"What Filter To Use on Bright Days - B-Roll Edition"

What's up everybody? Welcome to another mini adventure slash tutorial. Today I'm going to talk about my favorite filter for shooting B-roll, and no, it's not an ND filter.
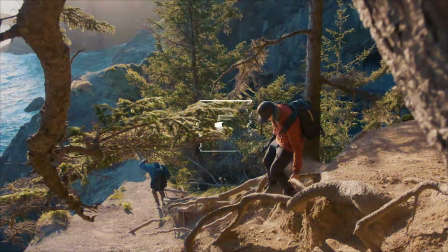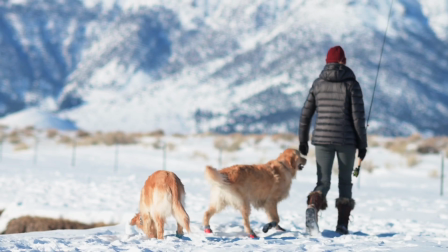0:17 So first let's talk about B-roll. So B-roll is anything that is not the main shot.
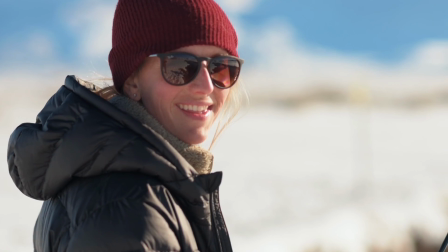0:22 So for example, in this video, this would be the main shot, and anything that we cut away to would be considered B-roll.
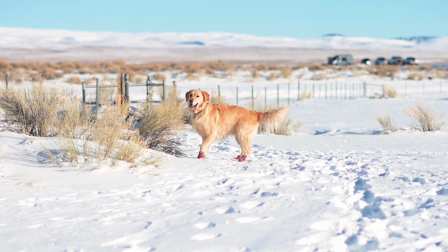0:30 B-roll is necessary to keep your audience engaged and to elevate your story. So instead of just looking at footage of me talking the entire time,
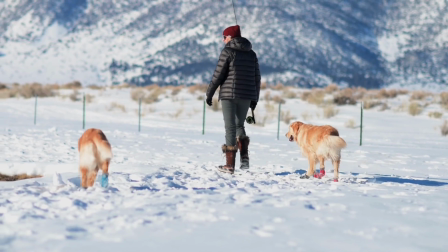0:39 I'm gonna use some B-roll to kind of paint the picture and hopefully keep you guys engaged about where we are today and what we're doing. And you can shoot B-roll with any lens, but some of my favorites are the Nikon 85mm 1.8,
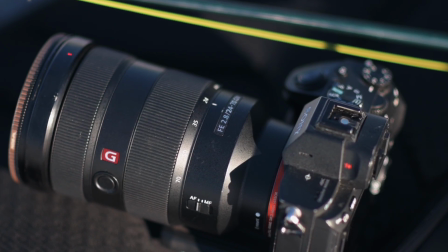0:54 and then also for my Sony rig, I like shooting with the 24-70 G Master lens and shooting it at that 70 focal length. All right, so we have our focal lengths covered. Now let's move on to the next B-roll setting, which is aperture.
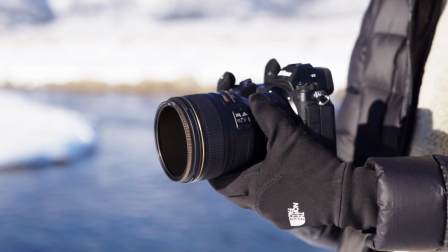1:09 And I like to shoot all my lenses at wide open as possible for B-roll.
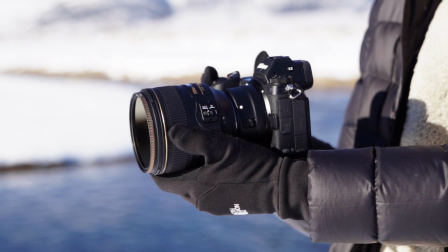1:13 So that's 1.8 on the Nikon 85 and 2.8 on the G Master lens.
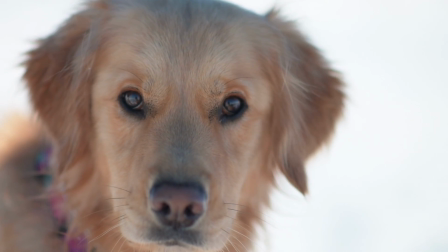1:19 And this is because it's gonna give us a nice shallow depth of field and subject separation,
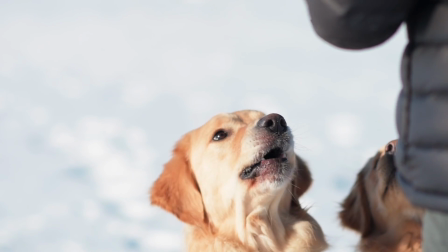1:25 bringing your audience's attention to wherever you have focus pulled to. I like to shoot all of my B-roll at slow motion, like 60 frames, or most of the time 120 frames per second,
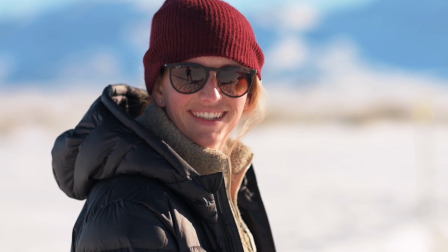1:37 because this tends to make things just a little more dramatic and I feel a little more engaging for the viewer.
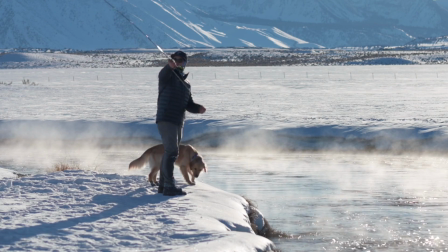1:43 And since we're shooting at 120 frames per second, I'm gonna be slowing that down by 25% in post on my 30 frames per second timeline.
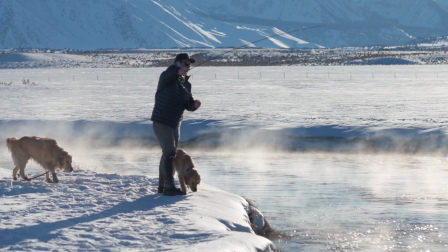1:52 And also remember that since we're shooting at 120, we want shutter speed to be at 1/240th according to the 180-degree rule of shutter.
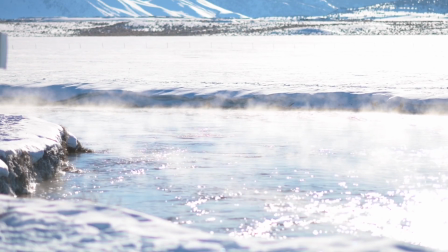2:01 I actually got a video on that below. Now check this out. If I move shutter speed to 1/240th on the G Master with a 2.8 aperture right now,
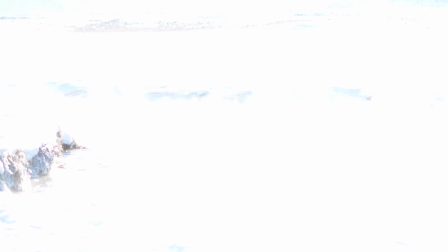2:10 the scene's just completely overexposed by about 4 stops.
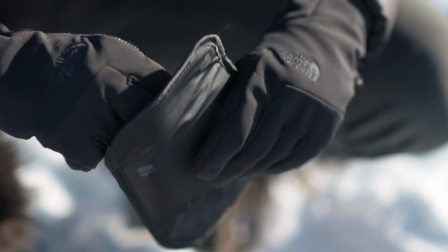2:15 So enter my go-to filter for filming B-roll, the ND16 PL filter.
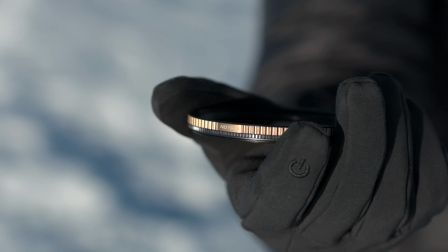2:21 I told you it wasn't an ND filter. The ND16 PL filter is perfect for hitting shutter at
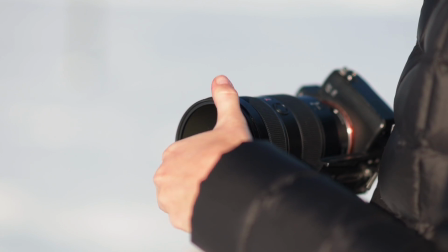2:27 1/240th with wide open apertures when shooting in like sunny or even golden hour conditions. And usually I find that exposure's within plus or minus 1 stop of the ND16 filter.
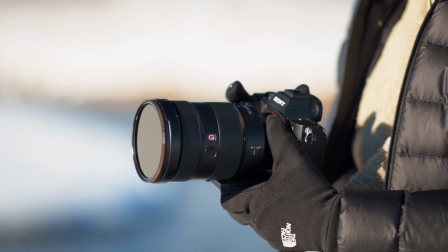2:39 So I always leave it on and just make either a 1-stop aperture change or a 1-stop ISO change, because the 1-stop aperture change isn't gonna really make a big difference in depth
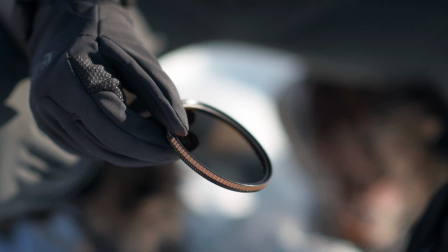2:51 of field until you start to push it 2 or 3 stops closed down.
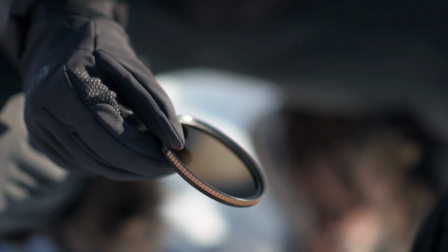2:56 And with the ISO,
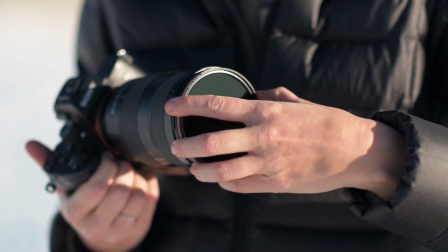2:57 pretty much any modern day DSLR or mirrorless camera is going to be able to handle an additional 1 or 2 stops of ISO.
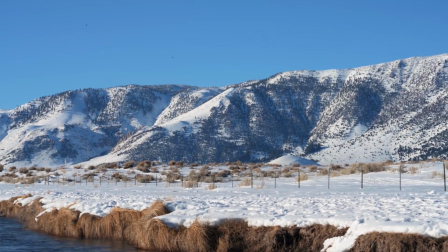3:05 And one of my favorite things about the NDPL filter is the built-in polarizer element, which will actually reduce up to 1.6 stops of light from the sky,
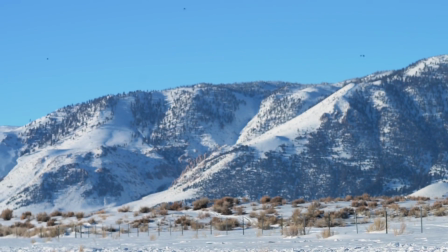3:16 allowing you to increase scene dynamic range by an additional 1.6 stops.
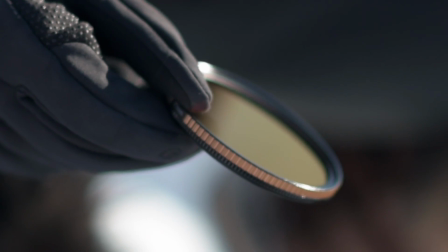3:21 And of course, the polarizer will also reduce reflections, which gives you a little bit more latitude in post to push color if you so choose.
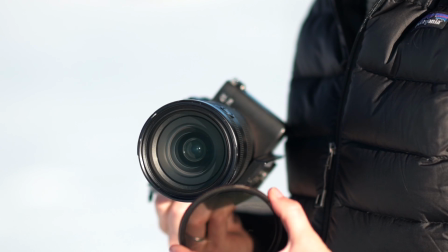3:30 And this filter that I have here is part of our quartz line series, and its main advantage is that it has a pure quartz glass element,
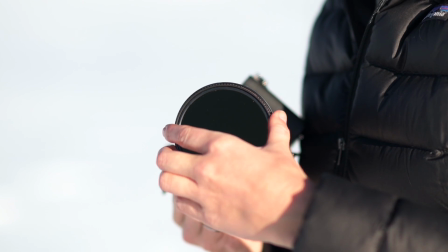3:38 which is going to resolve up to 400 megapixel sensors. It does come at a cost, but we wanted something that we knew we could trust in front of our lenses and wouldn't degrade image quality. All right, so there you have it, the ND16 PL filter, the go-to for nailing exposure for your slow-mo B-roll.
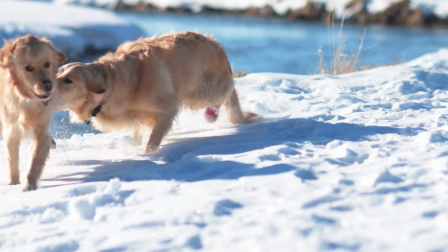3:58 Thanks for joining us again today on our little adventure. If you're in the market for a new filter, we would greatly appreciate you supporting our brand.
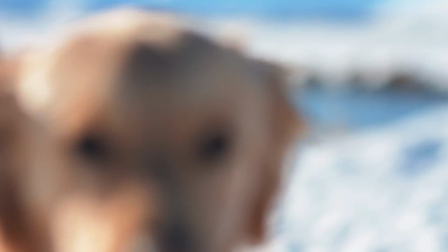4:06 We got the link below to all of our filter line.